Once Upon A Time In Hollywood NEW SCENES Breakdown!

There's Rick Dalton, Ringo Green, Opera Zone Dynamite, Nebraska Jim, Tanner, and the Once Upon a Time in Hollywood illustrated poster.
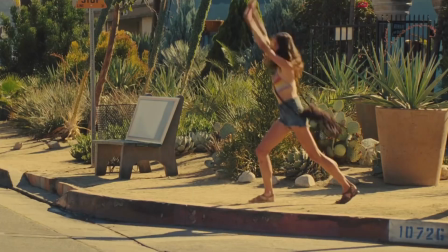251s
The same way that the film immerses us in Hollywood in the 1960s, these bonus gifts keep that party going. And I love that the film includes all these ways to appreciate it, because really, what made it so great is the whole look and the design.
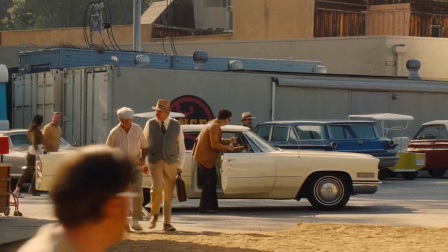261s
Tarantino grew up in Hollywood in the 60s and 70s, and the way that the film suddenly revises Hollywood history works so well because the 2 hours that
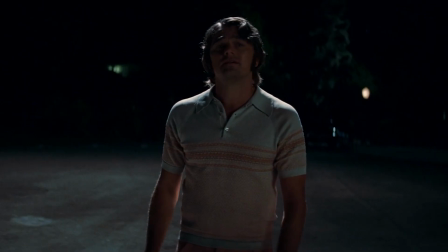269s
preceded the twist worked so hard to make us feel that we were actually watching real, authentic history unfold. The documentaries included in the Blu-ray release explore all the craft that went into that authenticity. The
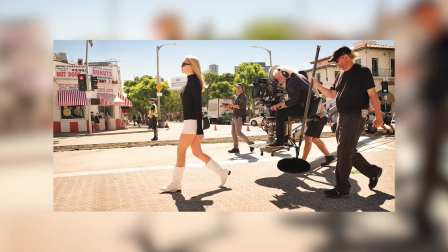279s
Production designer Barbara Ling discusses how she shut down Hollywood Boulevard for 4 blocks to redecorate store windows and
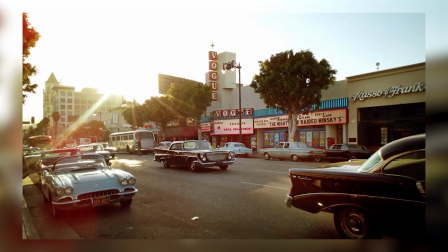286s
restore each of the old marquees on Theater Row so that they'd list the films that were playing in August 1969.
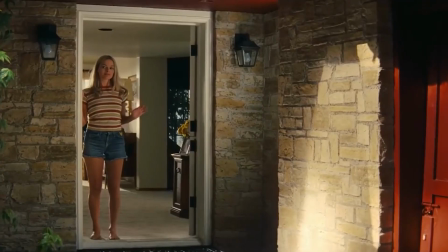292s
Costumer Ariane Phillips discusses how she met with Sharon Tate's sister to get samples of Sharon Tate's clothes and jewelry,
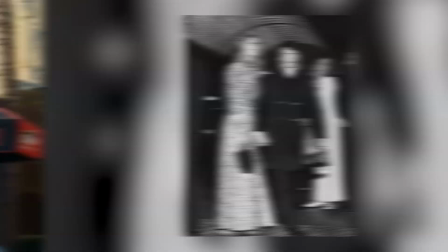298s
and how she recreated Tate's famous snakeskin trench coat that she wore to the Rosemary's Baby premiere,
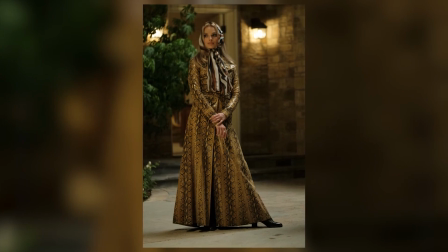304s
which we see Margot Robbie wear in this movie. And if you're into classic cars, definitely be sure to check out the documentary with the film's car coordinators, Stephen Butcher and Leonard Jefferson, who snuck in a ton of historical Easter eggs into the film.
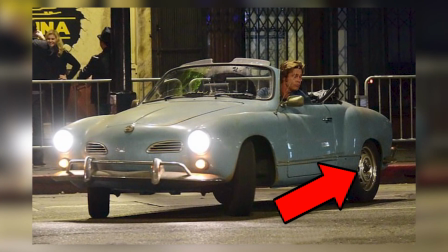314s
Cliff's car has no hubcaps because he's a stuntman, and stunt drivers wouldn't put hubcaps on their cars.
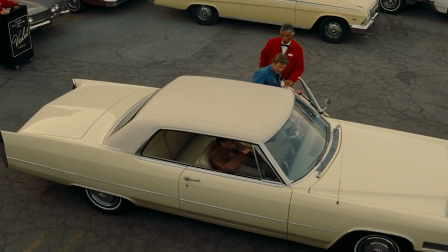319s
And they reused the Cadillac from Tarantino's Reservoir Dogs as the hero car that Cliff drives Rick in,
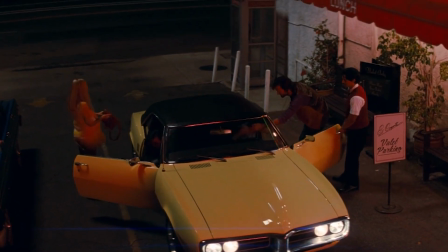324s
and Roman Polanski's car is a 1930s MG Roadster, which Tarantino selected from the film Model Shop. And for the Manson family car, Butcher and Jefferson actually tracked down the real car driven by Tex Watson that night. The collector offered to let them use it for the film, but they felt it would be too morbid to shoot the actors in the actual car,
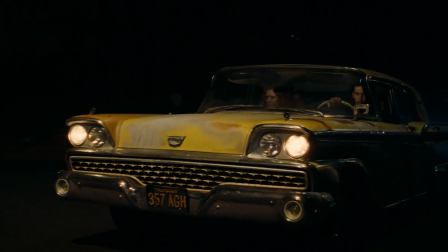341s
so they took pictures and recreated the car so that the scratches and rust matched perfectly.
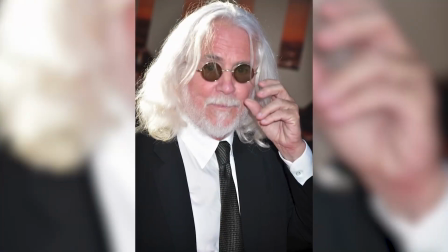346s
All of this design was shot beautifully by the director of photography, Bob Richardson, who used lots of film varieties,
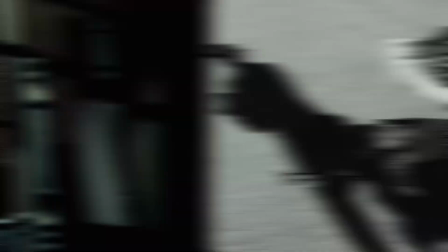351s
70mm, 35mm, the episodes of Bounty Law in 16 black and white, home movie footage shot in Super 8. As a film about the film and TV industry, all the movies that the characters watch in the movie needed to look like movies did when you watched them back then.
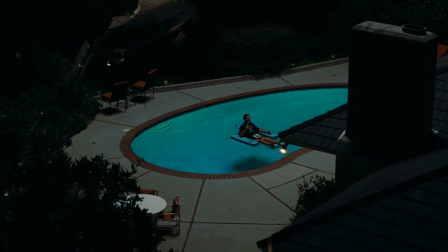364s
The featurette goes into one of Tarantino's craziest shots. The one that cranes from Rick in his pool over the roofs of the houses down to Tate and Polanski next door as they head out for the night.
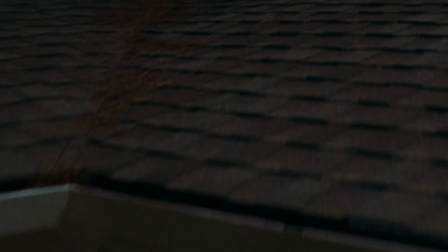373s
This is one of the most critical shots of the film because it lays out the geography of Rick's life relative spatially to the history of Sharon Tate and the Mansons.
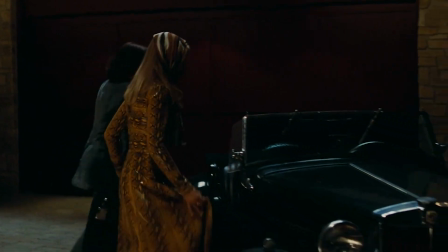381s
The unbroken long take synchronizes these separate timelines to set up the precision of the way they collide in the final act,
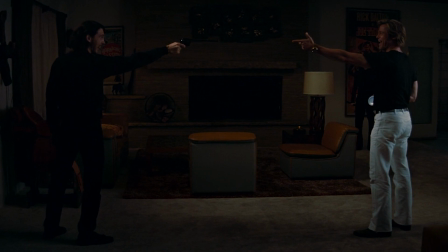388s
to change Hollywood history with a fairy tale ending that it deserved.
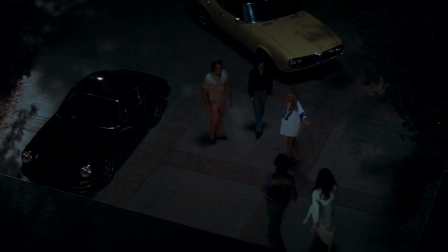391s
An eventful but relatively non-historic night now, so that Tate and the others could define their legacies the way that they should have been able to.
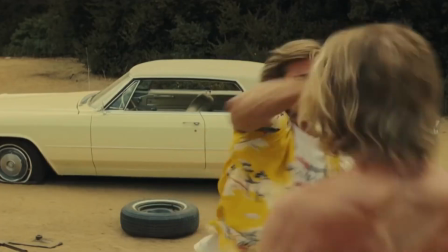399s
Again, Quentin Tarantino's acclaimed ninth film, Once Upon a Time in Hollywood, is now available on 4K Ultra HD, Blu-ray, DVD, and digital,
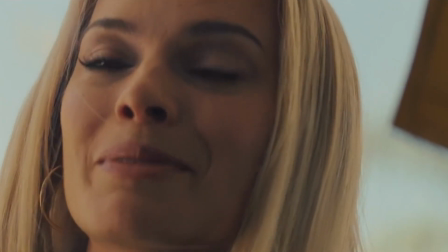405s
with critically praised performances from Leonardo DiCaprio, Brad Pitt, Margot Robbie, and loaded with over 20 minutes of additional scenes and exclusive access to the set. Get your copy today. Follow me on Instagram and Twitter at EAVoss, and subscribe to New Rockstars for breakdowns of everything you love.
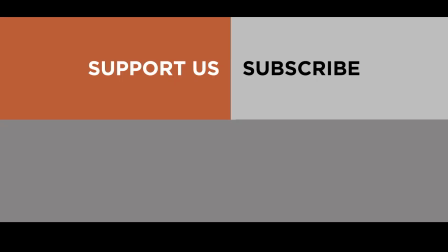420s
Thanks for watching. Bye.